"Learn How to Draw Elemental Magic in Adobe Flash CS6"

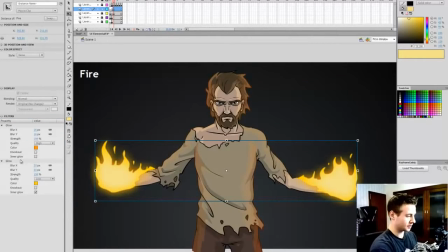8:21 This outer glow, I'm going to make a bit closer to orange like that. And this one, I'll make it a bit closer to red. There we go. So now we're starting to get the look that we want. Now it's obviously too intense. It's too strong and I want it more transparent. So two things I'm going to do.
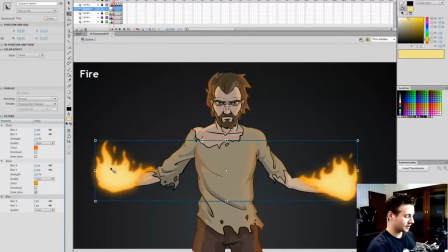8:40 I'm going to add a blur so we can see there that we've added this blur. I'm going to bring all of these qualities up to high and I'm going to bring my blur down to three and I'm going to go up here to alpha and I can bring the alpha down but I don't want it too low.
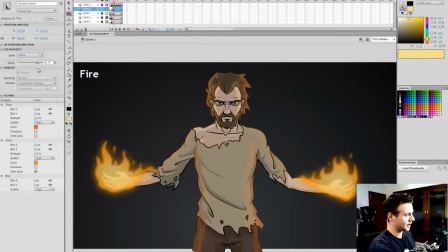8:59 So let's see how 80 looks. Okay so I don't mind that but what What we can do, and I want to see how this works, is we can work with blend modes. So you can see here we've got display blending. I'm going to go in here and I'm going to find one that I think works to make the fire look intense.
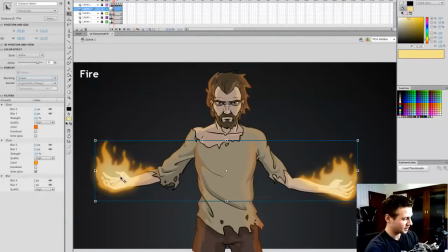9:17 And the one that works quite often is screen, and that works quite well. So if I show normal, and you can see how that overlays, and now when I go to screen it kind of adds that brightness, that intensity. So I'm going to work with that, I quite like that. Okay, so I'm happy with how that looks.
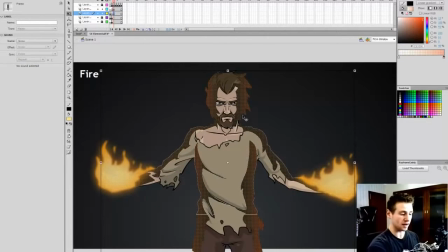9:35 I'm happy with that. I'm going to now unlock and select the lighting that I've done on this character and I'm going to make this outer orange. I'm going to make it a bit more of a closer to yellow orange because it's got to fit the fire color because that's the thing is it is like
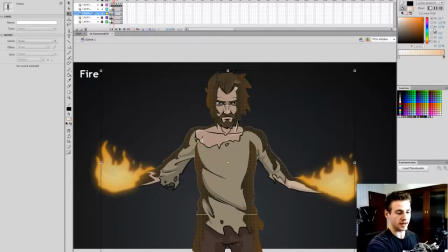9:49 the color reflecting on him needs to be closer to the color of the fire itself because before it was a bit too red and
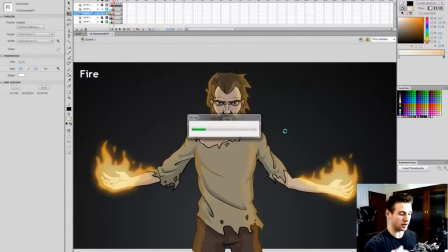9:56 now we've got this nice yellow glow. and that is one thing that you'll kind of notice about fire when you draw fire is that it's more orange and yellow than it is red and people kind of associate fire with red so this is our fire I think I'm almost happy with that and
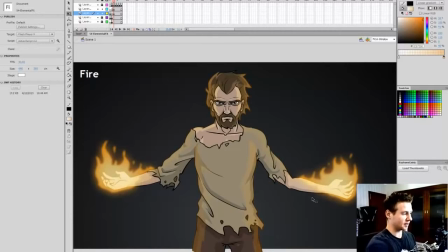10:11 ready to move on because we don't spend too long on it but uh just a couple of things that I'm going to do first of all I'm going to go out here and add a circle gradient with no edge so I'm going to add a circle gradient like this
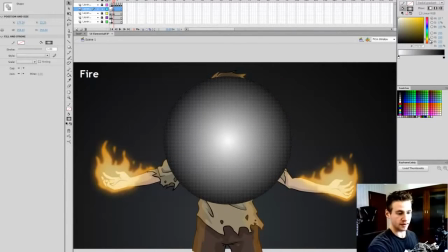10:25 going to select that and on the inside I'm going to make it yellow like this and on the outside I'm going to make it orange.
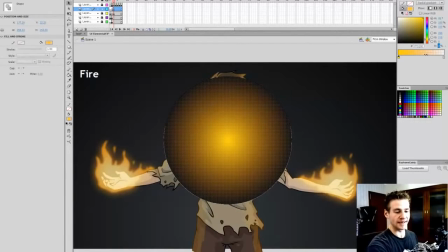10:33 Make the outside 0% alpha and make the inside really low like maybe higher than that.
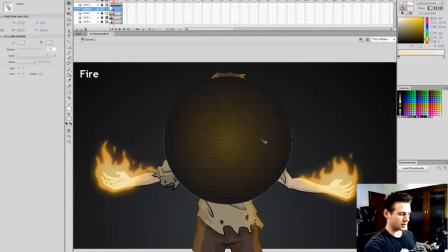10:41 Maybe 24. Yeah that's quite good. And I'm going to put one on each hand.
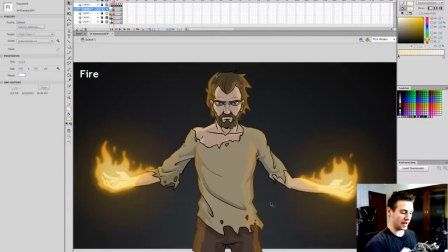10:46 Simple. And then what we've got is this glow emanating with the fire and And then last but not least,
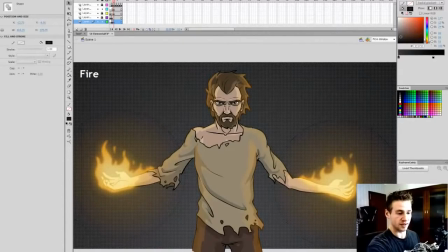10:53 I'm going to change the color of the background to match the color of our element.
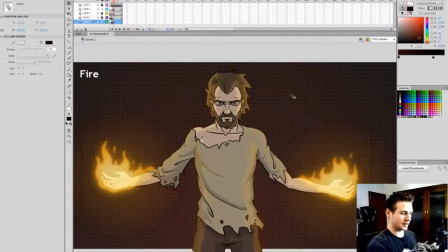11:00 So we have a fire element. So this background is much more fiery now.
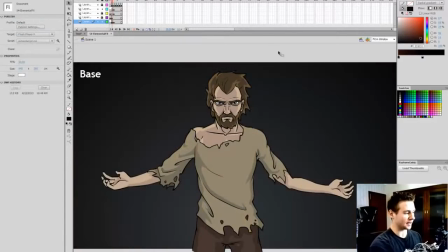11:09 And I am pretty darn happy with that. So you can see immediately how much different that looks.
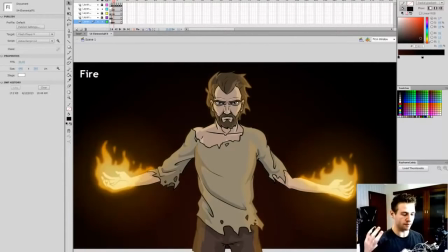11:17 Our base with nothing and then boom, he's a fire elementalist, he's still a hobo. maybe he's just a hobo on fire anyways so next we want to move on we
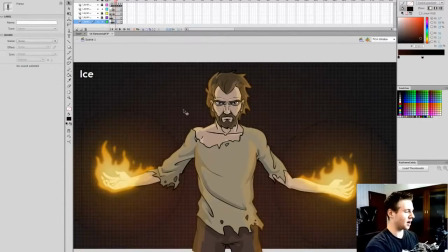11:28 don't want to spend too long on this so the next one is going to be ice and so we're going to use some of the things that we've already done to work with ice so I'm going to select my background and change this to more of a blue so that we don't have to do
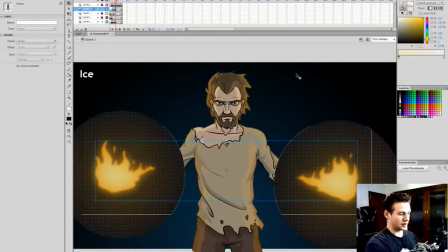11:40 that later I'm going to delete oh I won't delete the whole thing I'm just going to delete the symbol of the
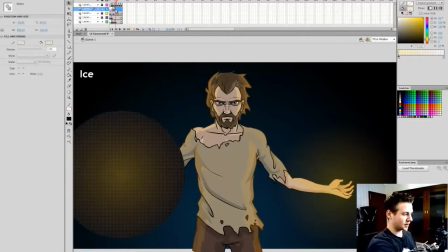11:47 fire and I'm going to keep this these glows and I'm just going to change the colors. So the inside is going to be like a really light, almost white blue and the outside will be more of a mid blue. Okay, so you can see already we've got that happening and then I'm going to unlock and remember if you're doing
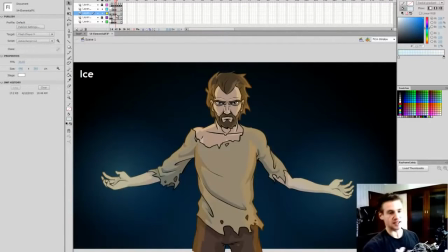12:07 what I'm doing and altering the frames you've got to make sure that you hit F6 or you know duplicate that keyframe into a new keyframe.
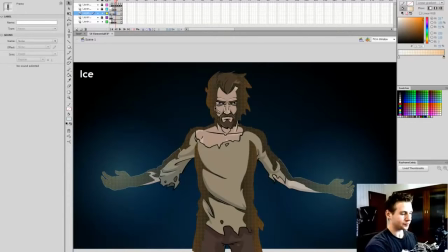12:14 So I'm going to select my gradient here and I'm going alter the colors. So the colors that I generally work with with ice are a near white sort of light blue and that's kind of the color range that we're sticking to.
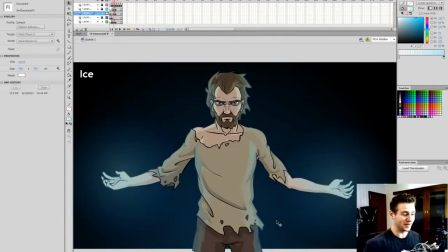12:29 So already you can see that we've we're almost there we've really got a lot of that done already just simply by that. So now we've got to figure out how we're going to make the element exist on him so it shows that he's summoning this element and they're going to be in his hands. So I'm going to be working with two things with ice.
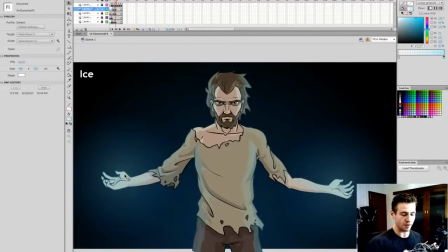12:48 I'm going to be working with the physical ice itself, so that would be like the chunk of ice crystals or whatever that is, but then I'm also going to be working with smoke or fog because as you know, if you have something really cold, there's this kind of smoke that comes out of it and that really helps add to that aesthetic.
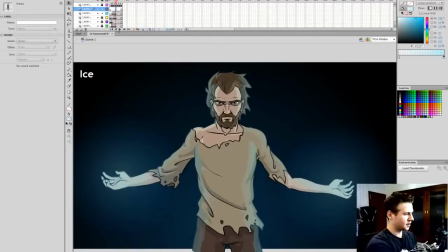13:06 So I'm going to create a new layer and I'll keep the glowy layers on top and I'm going to go in here I'm gonna hide my glowy layer and I'm gonna zoom in and
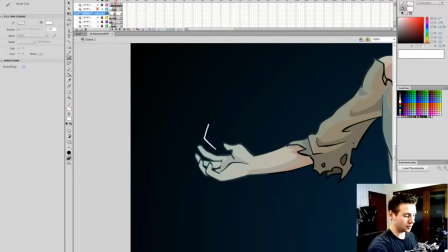13:18 I'm just gonna grab white and I'm gonna draw some really hard
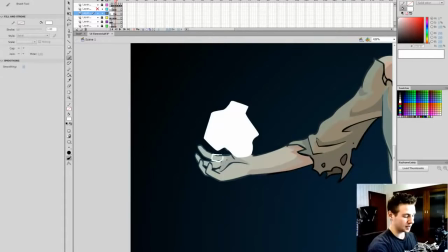13:23 crystal like shapes like this I have a few few things on the outside just to kind of signify a bit of a floating look I'm gonna come over here and do the same thing I
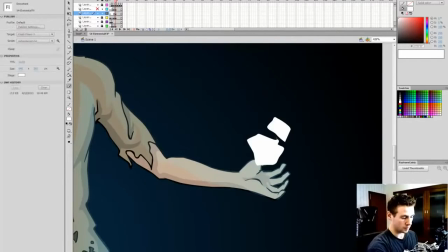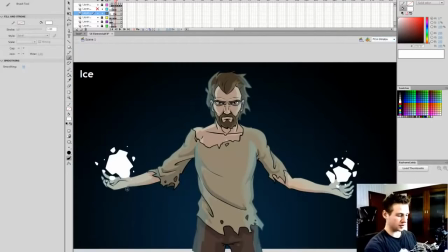13:55 want it all to kind of zoom out when I zoom out I want it to look yeah so that even alone look like that in its base form looks like it's some somewhat like ice so if I select that hit F8 and I'm going to convert it to a symbol and call it
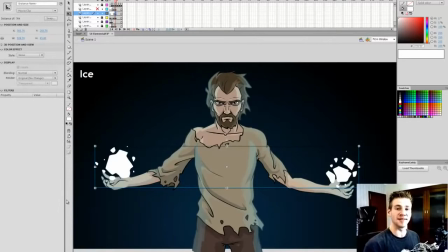14:09 ice hit enter now I'm going to go to my trusty filters again because filters filters filters and gradients gradients gradients when it comes to effect so what kind of filters will we use for this well I don't want to to change the opacity too much but I will bring it down to bring
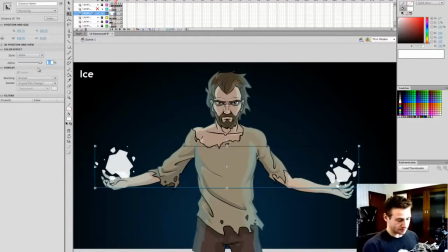14:26 the alpha to 90% and I'm going to add a glow and
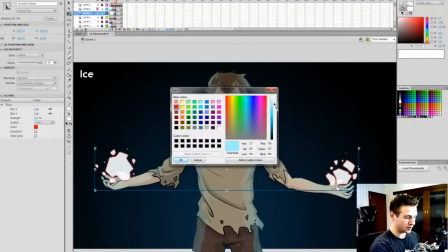14:39 it's gonna be that really pale blue like this and I'm gonna make it nice
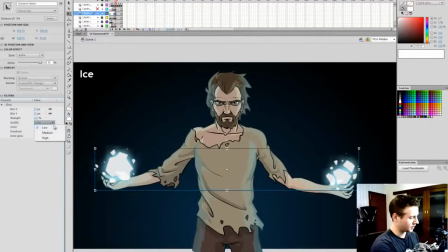14:45 wide strong glow bring the quality up like that even that I'm pretty happy with. I'm going to add another glow.
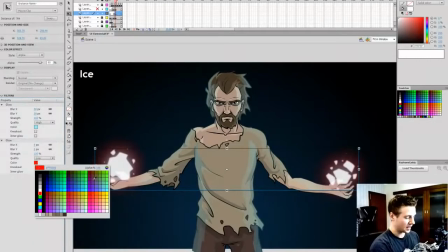15:00 I'll make this an inner glow. And I'll make this that pale blue again.
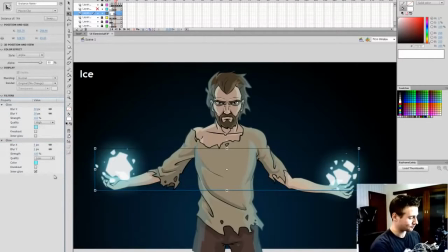15:07 And again, see what happens here is it kind of, when I, oops, that's not supposed to happen. When I show it, it doesn't work in the way that I want it to.
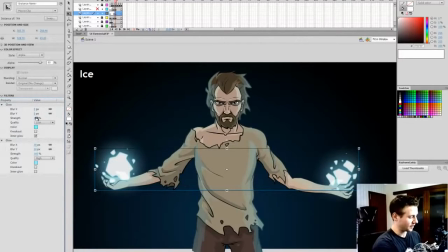15:23 So I'm going to layer it on top of the other one. There you go. And it shows better. So you've got to make sure that they're kind of layered in the right way. I'm not 100% sure how it works, but just kind of dick around with it. That's what I do.
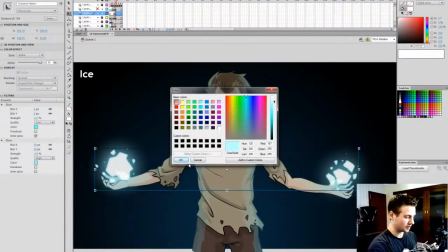15:34 Okay, and I want to make this a bit closer to white. Okay, so I'm happy with that.
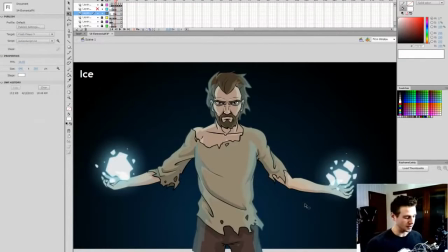15:40 That is my ice. That's the ice in his hand that is his summoning. And so like I said, I'm doing this in two parts. That's the first part. The second part is the smoke. So I'm going to just grab white and I'll bring the alpha down to let's say 50% select
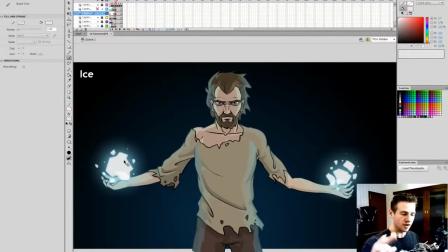15:58 a bigger brush and I want to select a wind direction just to show that this smoke is kind of it gives it more of a powerful feel like it's being like you're in a wind I guess it just kind of adds some sort of element of force so I'm going to in a fairly wide
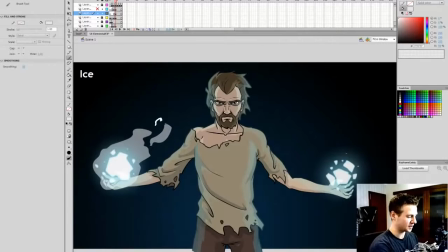16:13 arc create this mist like this and it can look fairly rough because we're going to add a nice rough blur to it and
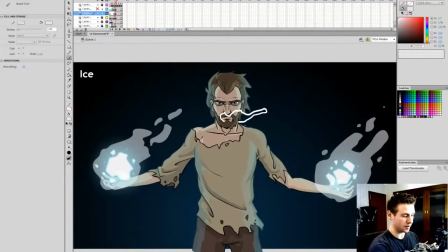16:29 I'm going to make it come out of his mouth and nose as well because his breathing.